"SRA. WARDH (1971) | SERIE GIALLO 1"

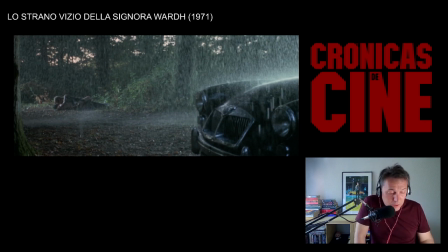Edwitz Fenech está increíble en su papel. Y bueno, Alberto de Mendoza y ya veremos a George Hilton como el chulazo.
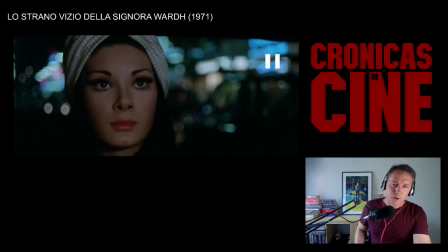Van a estar todos muy bien. Es una película muy inspirada. Mira, otra idea muy recurrente en la película. Este plano, vemos un semáforo que va de rojo a verde. Bueno, pues la película continuamente nos está mostrando rojos y verdes.
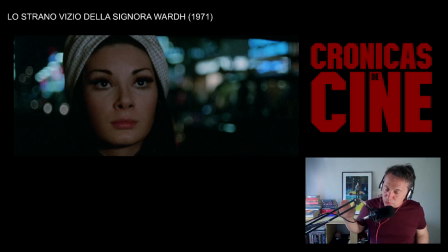Continuamente. Los motivos visuales de la película, los motivos cromáticos son el rojo y el verde. El rojo y el verde. Lo vamos a ver continuamente. El rojo y el verde. Siendo el verde, por lo general, el símbolo que ilustra al malo o la amenaza del malvado o
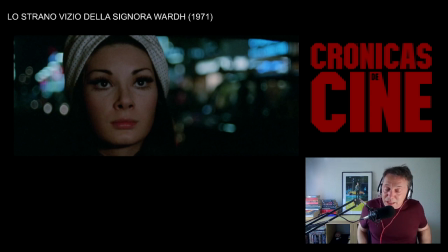la sensación de amenaza que tiene nuestra protagonista. porque no vamos a hacer spoiler todavía, aunque vamos a llegar hasta el final de la película, pero bueno, aquí cada uno que elija hasta qué punto de spoiler quiere tocar.
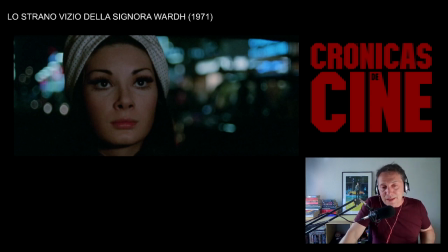Si queréis ver la película y luego ver este repaso o análisis, pues bienvenidos. Si queréis ver un poquito más, todavía no vamos a desvelar gran cosa, pero llegado más o menos a la mitad de la película voy a avisar y voy a empezar a hablar ya de todo,
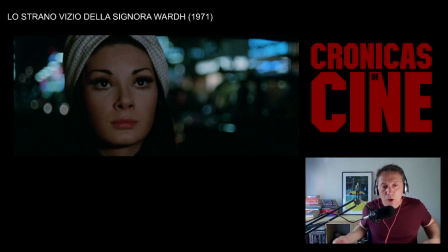de la resolución, de quién es el malo, o la mala, o los malos, o las malas, o lo que sea, porque ya digo que este género se permite todo tipo de giros de lo más variopinto.
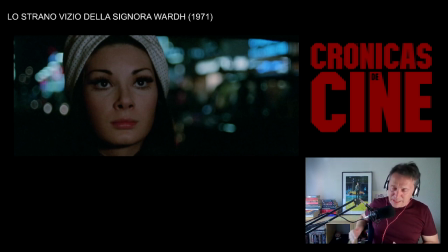Y en un momento dado voy a avisar, pero vamos, que llegaremos hasta el final. Y lo que decía, que el color verde va a ser el color que ilustra la sensación de amenaza creciente que va a ir sobre nuestra protagonista,
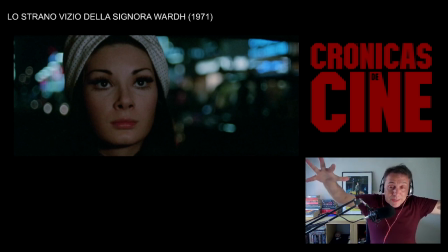ya sea por la amenaza del asesino hasta ir diluyéndose e ir impregnando a todos los demás personajes de la historia, de manera que la protagonista se va a ir sintiendo amenazada cada vez por más tentáculos.
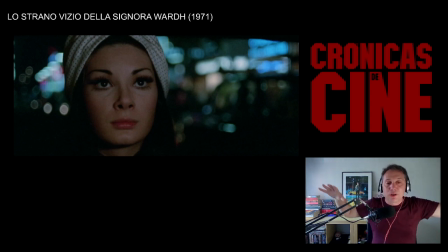Y eso lo va a ir conformando el color verde. Lo vamos a ver continua e insistentemente a lo largo de la trama.
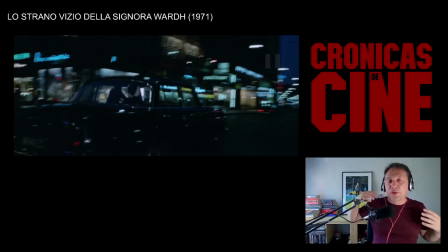El color rojo sin embargo Puede tener muchas más interpretaciones El color rojo de vida O rojo pasión o rojo peligro También en algún momento es más maleable El color rojo se va a usar para muchas cosas El verde es el color que te avisa De que nuestra protagonista está rodeada Que está acosada
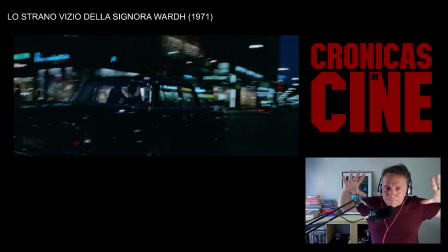Que está agobiada
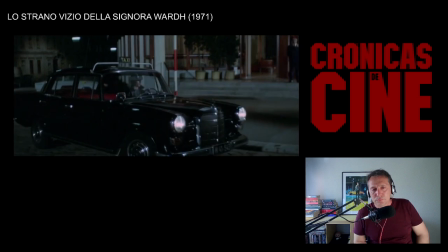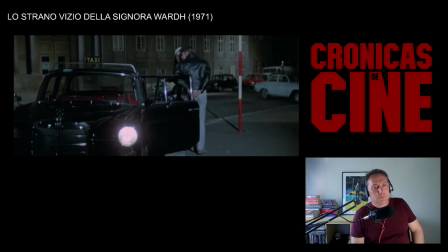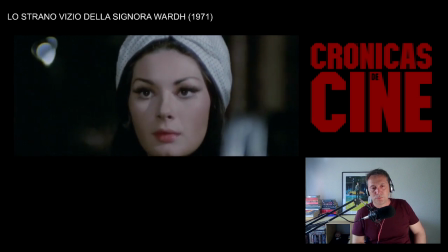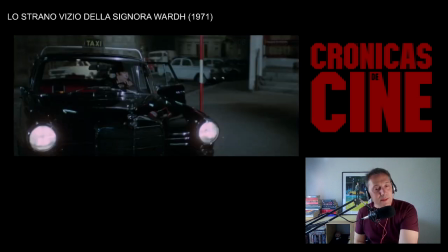estos zooms son inherentes no solo al género sino a la época
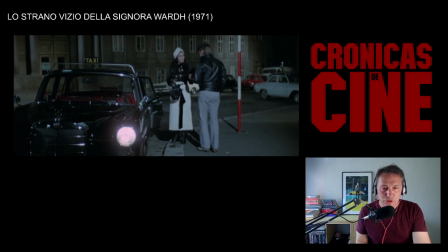cada vez me gustan más hubo un momento que me molestaban mucho ya no es ese momento, cada vez me gusta más el zoom
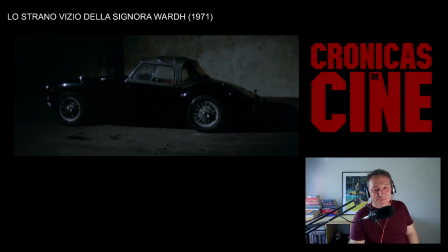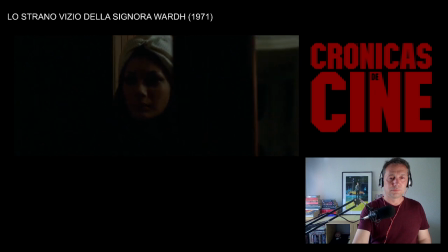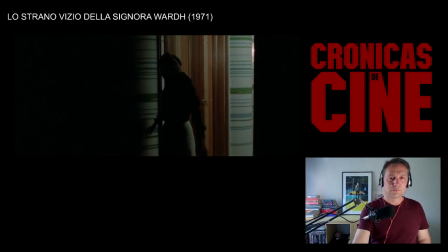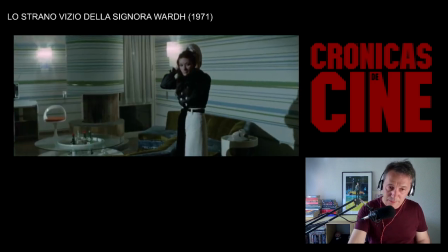¿veis? mirad el
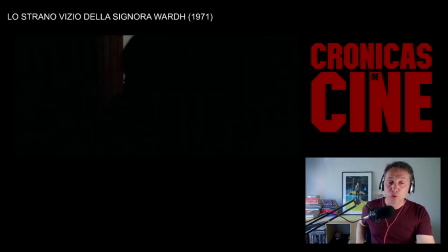color verde como amenaza vais a ver como opera Entra la señora Ward después de algunos años o de algunos meses lejos de su hogar en Viena, pues vuelve a entrar Entonces empieza la escena con que ella enciende la primera luz,
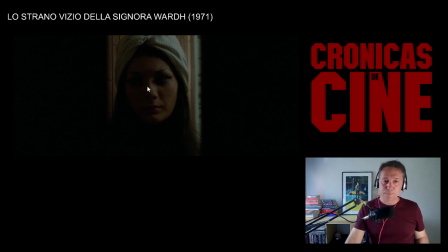la vemos bastante acotada aquí, encuadrada dentro del propio cuadro Un recurso muy típico para marcar muchas cosas. En este caso, algo de encerrona, algo de agobio. Pero mirad cómo desarrolla esta escena.
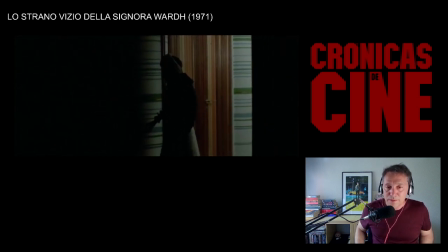La cámara retrocede y al encender la luz,
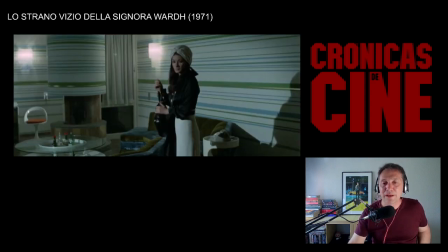no sólo está rodeada de verdes, sino además de esta música ominosa,
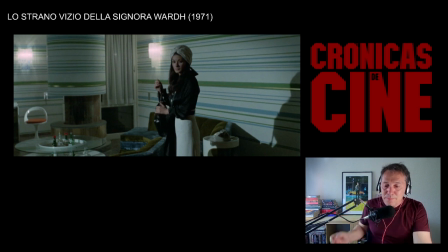ella está en su hogar. pero está pasando miedo
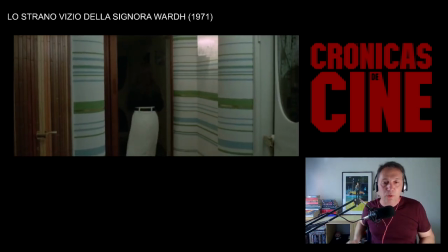y lo vemos en el verde que la rodea continuamente que la abraza continuamente el verde,
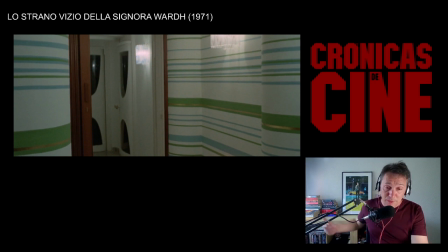ya digo va a ser siempre esa sensación de amenaza cuando no la propia amenaza cuando no la presencia directa del exnovio Jin
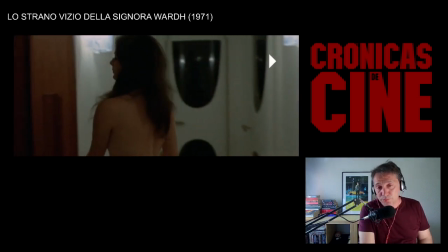bueno, vais a ver mucho borroso y mucha censura porque ya
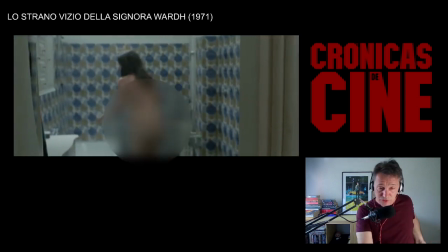digo que es una película que está llena de desnudos Esta mujer está continuamente desnuda en la película porque Sergio Martino está totalmente obsesionado con ella y además nos sirve para mostrarla en su estado más vulnerable.
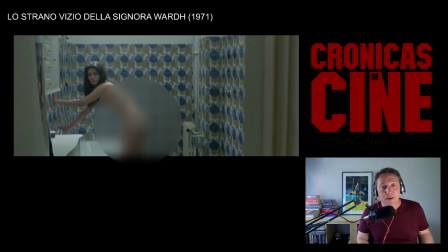Una persona desnuda está en su estado más vulnerable. Por esa razón el terror está lleno de mujeres desnudas porque es la sensación de vulnerabilidad mayor, de debilidad mayor y por eso ya está.
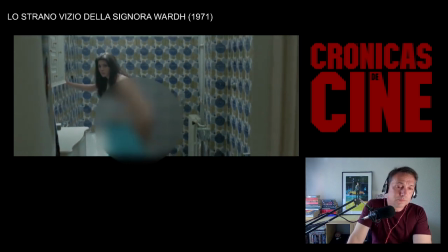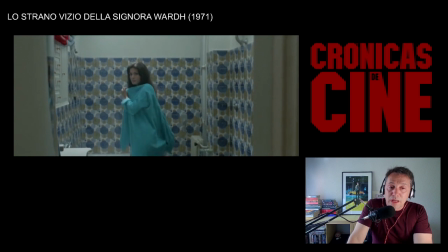Y vemos que se cubre con un albornoz tirando a verde Bueno,
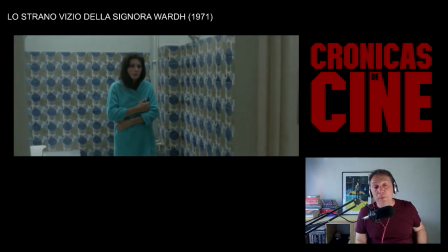aparte de que la película está rodada en un tono muy verde todo De manera que la dominante
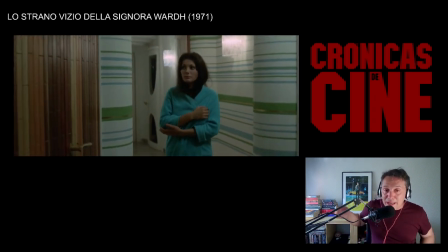de la película tiende de la misma manera a amenazar a la protagonista
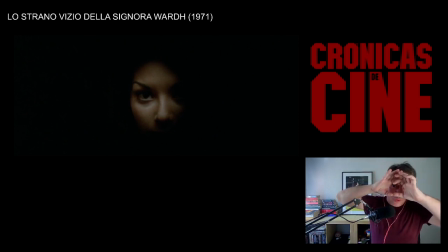Mira, otra vez ahí encuadrada dentro del propio cuadro Bueno
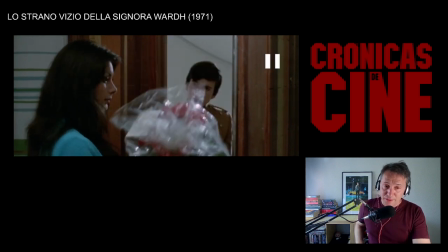Va a ser una constante, ya digo Y aquí hay otra constante dentro de la película y es las rosas que va a ir recibiendo continuamente nuestra o recurrentemente nuestra protagonista,
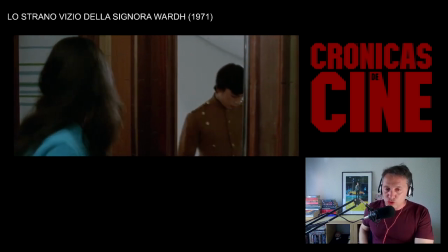siempre en forma de acoso, ¿vale? Es un acoso sexual que va a estar ejerciendo el
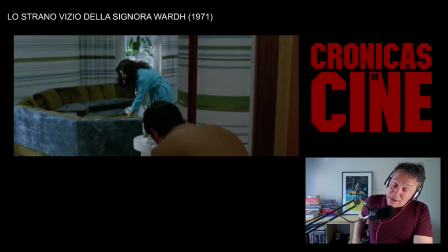malo durante toda la película.
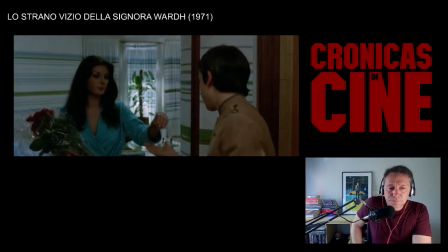Gracias, prego.
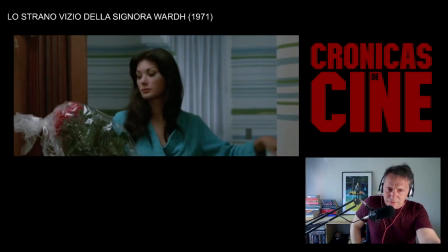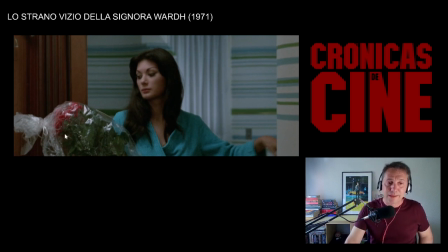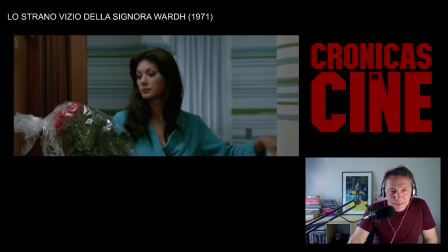Y el fondo también nos dice que esta mujer está impregnada de amenaza que no se siente a gusto, que no se siente en casa, que no se siente protegida. Esta mujer está ahora mismo a merced de sus recuerdos.
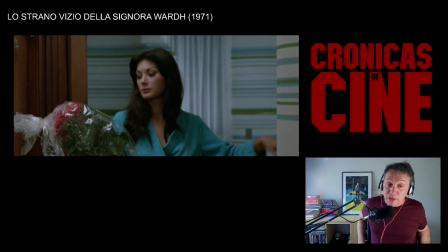Y sus recuerdos están en poder de su exnovio, del malvado Jin, Jan. Y luego el rojo pues no deja de ser una metáfora sexual,
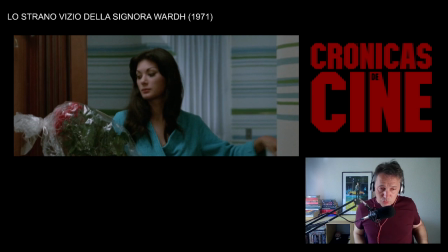el rojo de la rosa no deja de ser una metáfora sexual más convencional. Me interesa más, ya digo, el uso del verde en esta película.
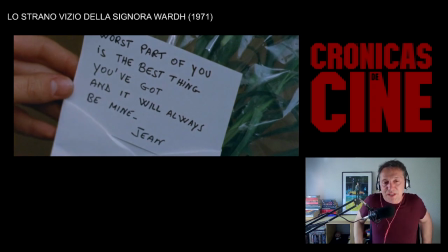Ahí está la nota La primera de muchas que va a recibir la protagonista En este caso es La peor parte de ti Es lo mejor que tienes Y eso siempre será mío Firmado, Jan Qué tío asqueroso
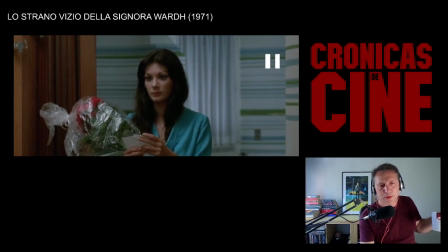Siempre es un Es una manera de emponzoñar De ensuciar a esta mujer Lo mejor que tienes es lo peor que tienes Este tío es venenoso De hecho, el color verde suele ser el color que mejor ilustra lo venenoso, lo podrido de una situación.
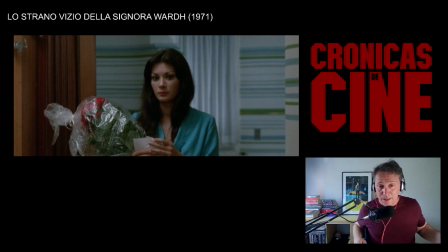En este caso, ya digo, el verde es un color que tiende a impregnar de podredumbre lo que toca.